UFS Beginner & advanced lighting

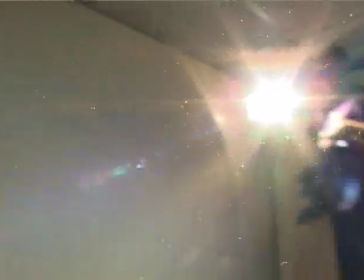As you can see, the difference in color between that light and those blue lights is vast.
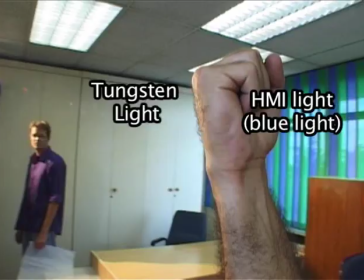See the blue and the yellow on the hand.
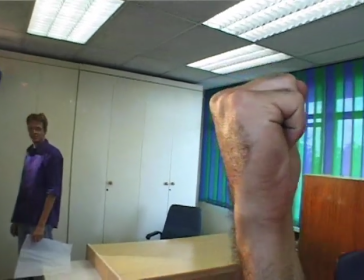So in order to avoid having too much of a mixed illumination, we're going to use a half blue to bring the colors back together.
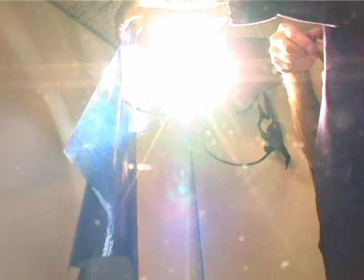It's called a gel. Use a peg. Not a plastic peg, otherwise it'll melt.
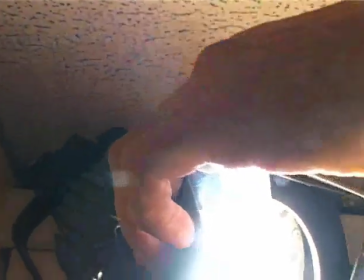Trace.
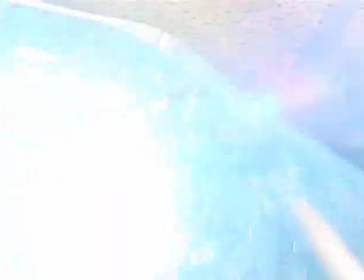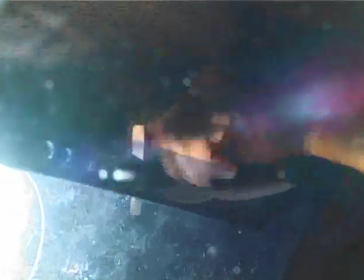Now what we're going to do is we're going to put a little piece of trace to take off the harsh direct light on the people just underneath the light,
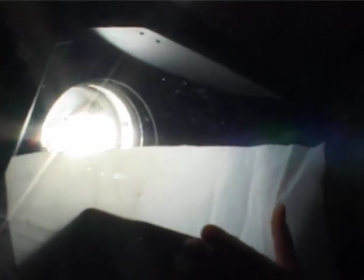but that the light would have more power further away.
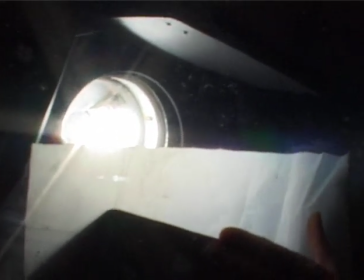As the person walks close to the light, he starts walking behind the shadow.
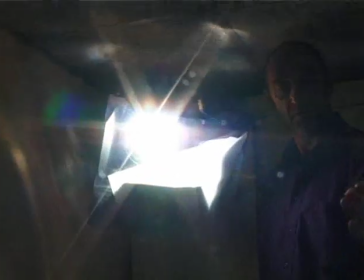The thing is, when you're far away, the light hits you, and as you get closer, you start masking yourself behind the thing.
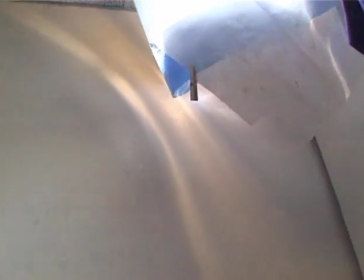Okay, we might be seeing this piece of wall here, so we actually want to cut it off. It's called spill.
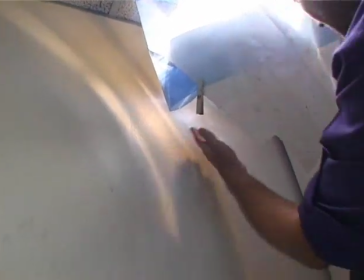I'm going to cut the spill off, which is coming from. Find out where it comes from.
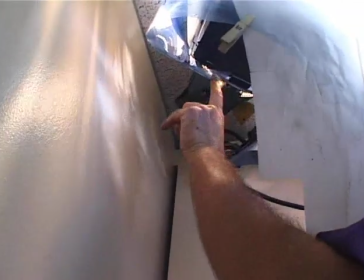Coming from between the... Where? Why not?
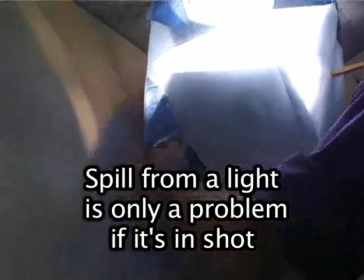I'm going to use something called black rack.
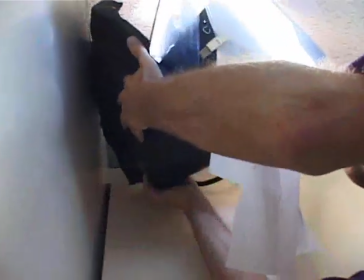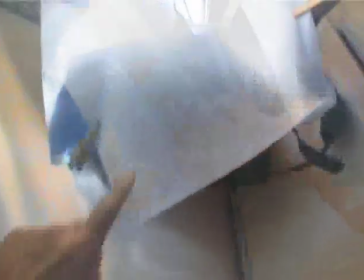Black rack stops the spill. As you can see, the spill has disappeared. Gels that are hanging in shot should always be tucked away if you can,
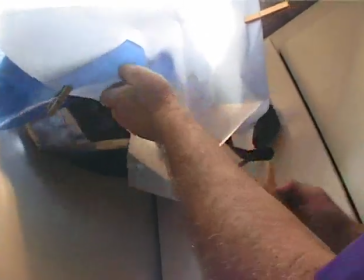because they cause spill and they also are seen shot.
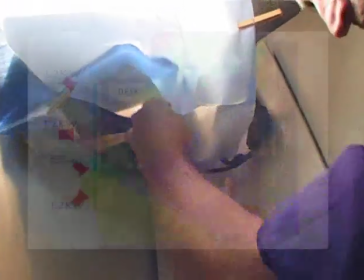Yeah.
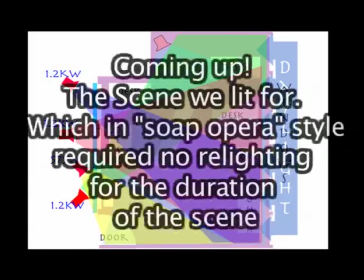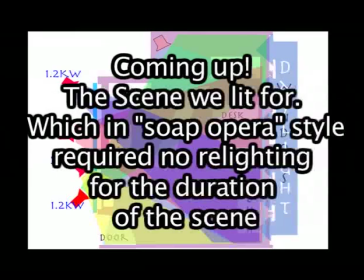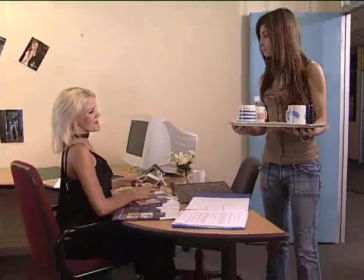Hey Renee, how about some coffee? Sorry, but I have to go. I've got a lunch date. Alright, I just out of trouble.
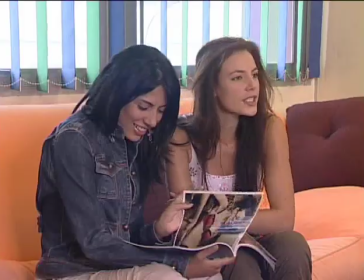Coffee? Yes, please. Hey, any shoots coming up for us? Shoot.
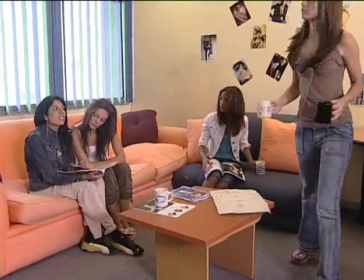No, it's dry as a desert. What is it dessert? Like a pudding? No, the big dry place, lots of sand.
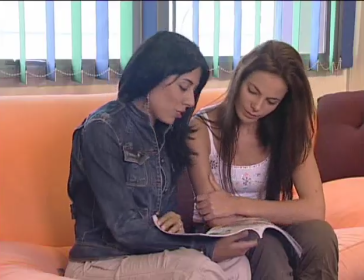Oh, dessert. Photo shoot on dessert. No, Didi, there's no shoot.
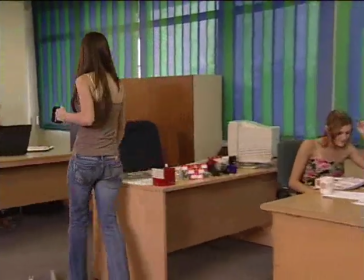And here's a cup for the birthday girl. Great stuff, thank you. And the address? Yeah, 17.
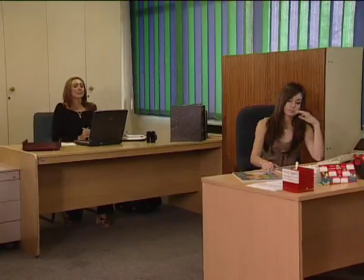Service Road. Okay, thank you. Okay, girls, we've got a booking.
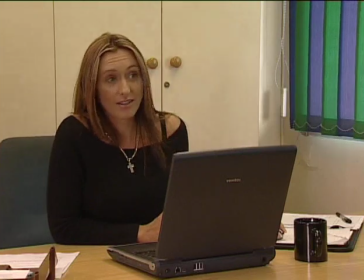Okay, it's for a neck massage product, and I'll get Harry to take you guys in the morning.
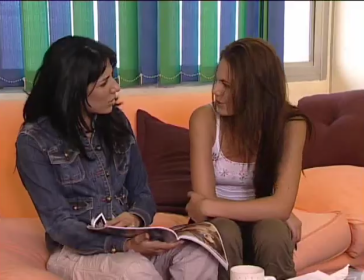Cool. Shoot. Yes, shoot. Massage product. And what is massage?
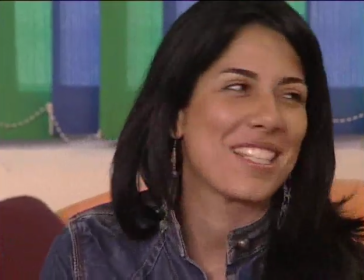Massage. Neck massage. Oh, yes, massage. Yeah.
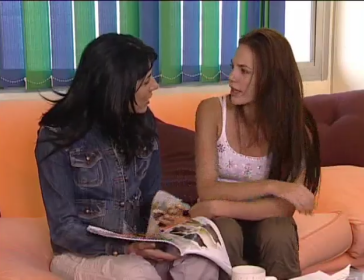A home massage? No, nobody. It's a machine used for your neck.
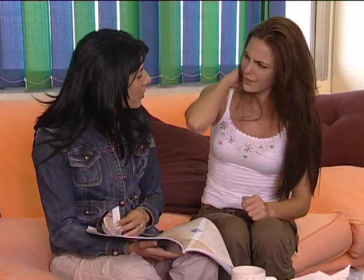It goes brrrr.
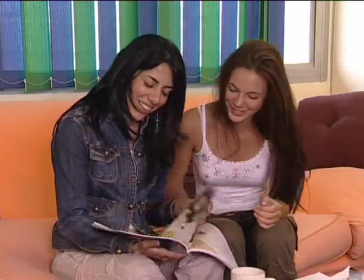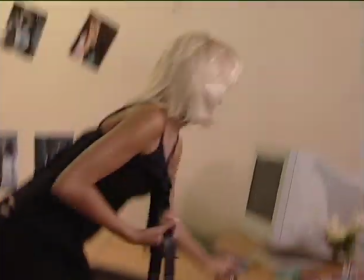Massage. Oh, yeah. I'm sorry. No, it might be fun. Okay. Renee, did you update the website?
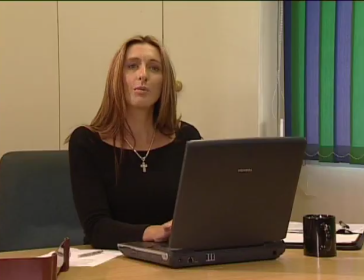After lunch. Bring me the booking. Hot date.
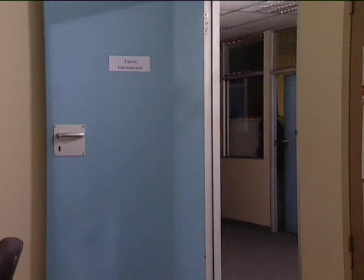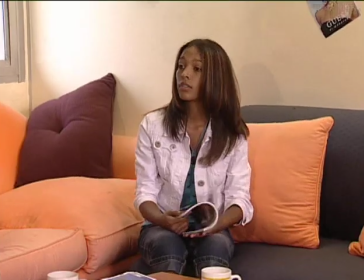Naomi, would you? Sure.
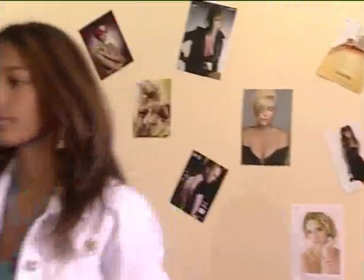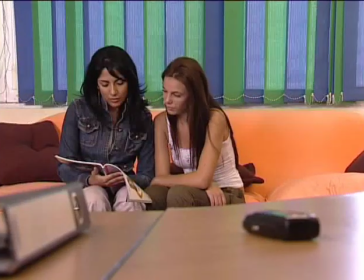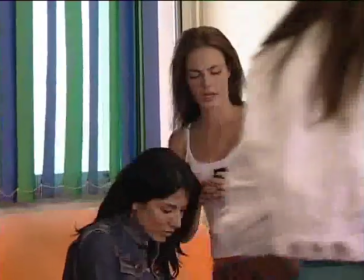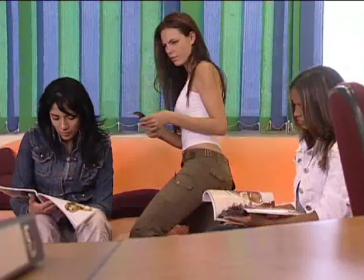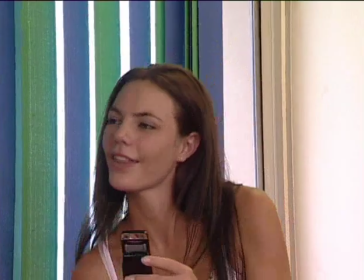Mel, what are you up to? Why do you look so strange? Nothing. Hey, Ryan.
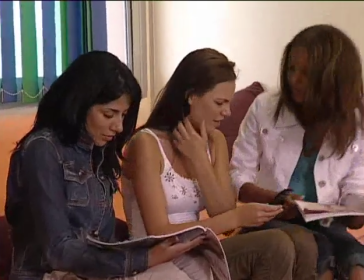Isn't that his boyfriend? Yeah, but only Pivano. This is his number.
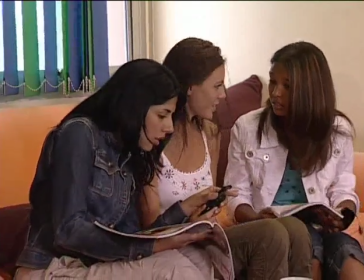But we're not sure. This is? Oh, yeah. This was weird.